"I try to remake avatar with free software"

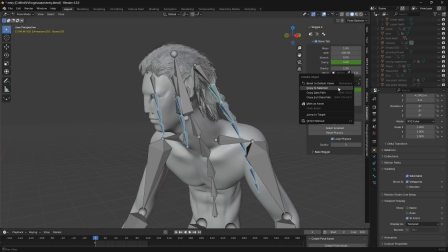[10:54]
To get the collision select your character mesh as a collider then copy this to selected bones and as simple as that we have some realistic hair interaction
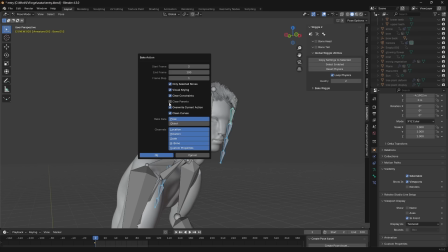[11:03]
and to bake this animation go to frame one reset the physics and then hit bake animation with everything selected except for the parent and you're done
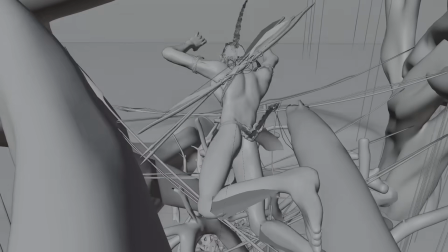[11:11]
and just look at how much the cloth simulation and the wiggle bones hair helps sell the animation it adds so much life now it was time for the final
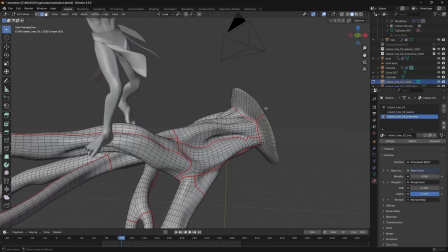[11:20]
step creating the pandora environment so i grabbed some assets from polyhaven and turns out if you just scale everything up it looks sort of
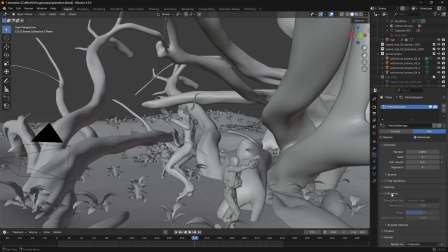[11:28]
alien so i placed some huge trees around the scene like this and then went in and placed additional vegetation assets to make it feel like a dense jungle
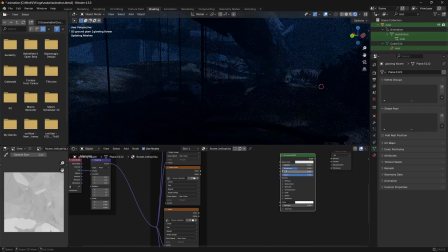[11:36]
to make these glowing plants that we see in the movie i used this flowers model and modified the material to have an emissive texture combined
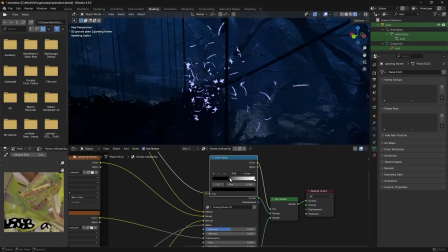[11:44]
with some volumetric fog this jungle looks quite convincing in my opinion
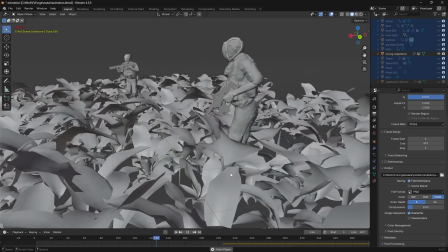[11:49]
now a final layer of detail that you probably won't even see in the final scene but
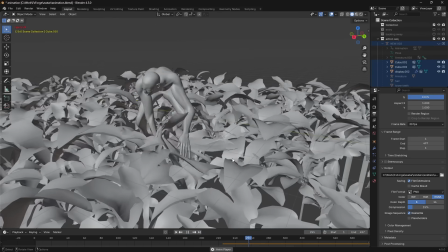[11:53]
i made the vegetation simulated where the characters walk so i basically created this low poly proxy of the vegetation then put the bottom vertices in
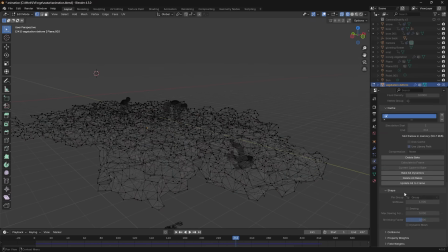[12:02]
a vertex group like this then simulated it as a cloth object with a vertex group as pinning then to have the high poly vegetation follow this
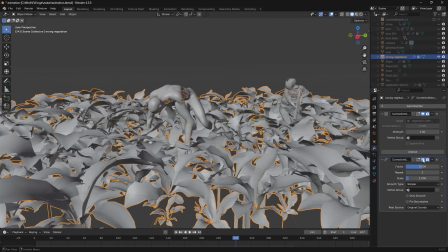[12:11]
movement i used the surface deform modifier and then finally gave it a corrective smooth modifier to get rid of some of this weird bending and after all of this was done the sculpting the mocap animation the simulations on top of that and the environment this was the final scene that we ended up with
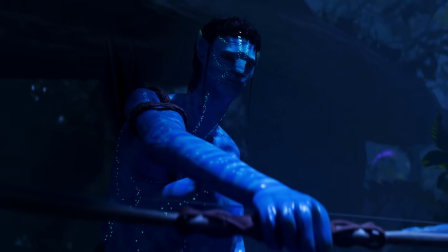[12:33] man i hate the environment yeah me too wait what's that
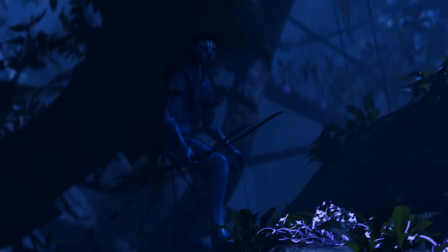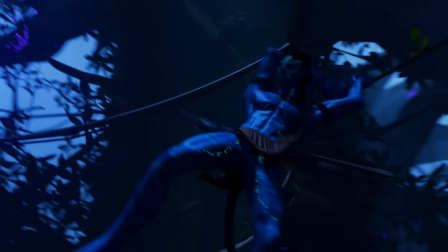get some i honestly think this turned out pretty damn cool i think especially the scene where he enters the frame and you see it from above i think that one almost looked like something that could have come from the movie but yeah obviously there's some jank here and i think the facial animation isn't really there yet for me so i'm gonna have to revisit that in a future video because i i see a lot of potential in this method uh so yeah what else um yeah thank you for watching and don't miss out on that rococo deal in the description so check that out and um yeah thank you so much for the support i appreciate each and every one of you and i'll see you in the next one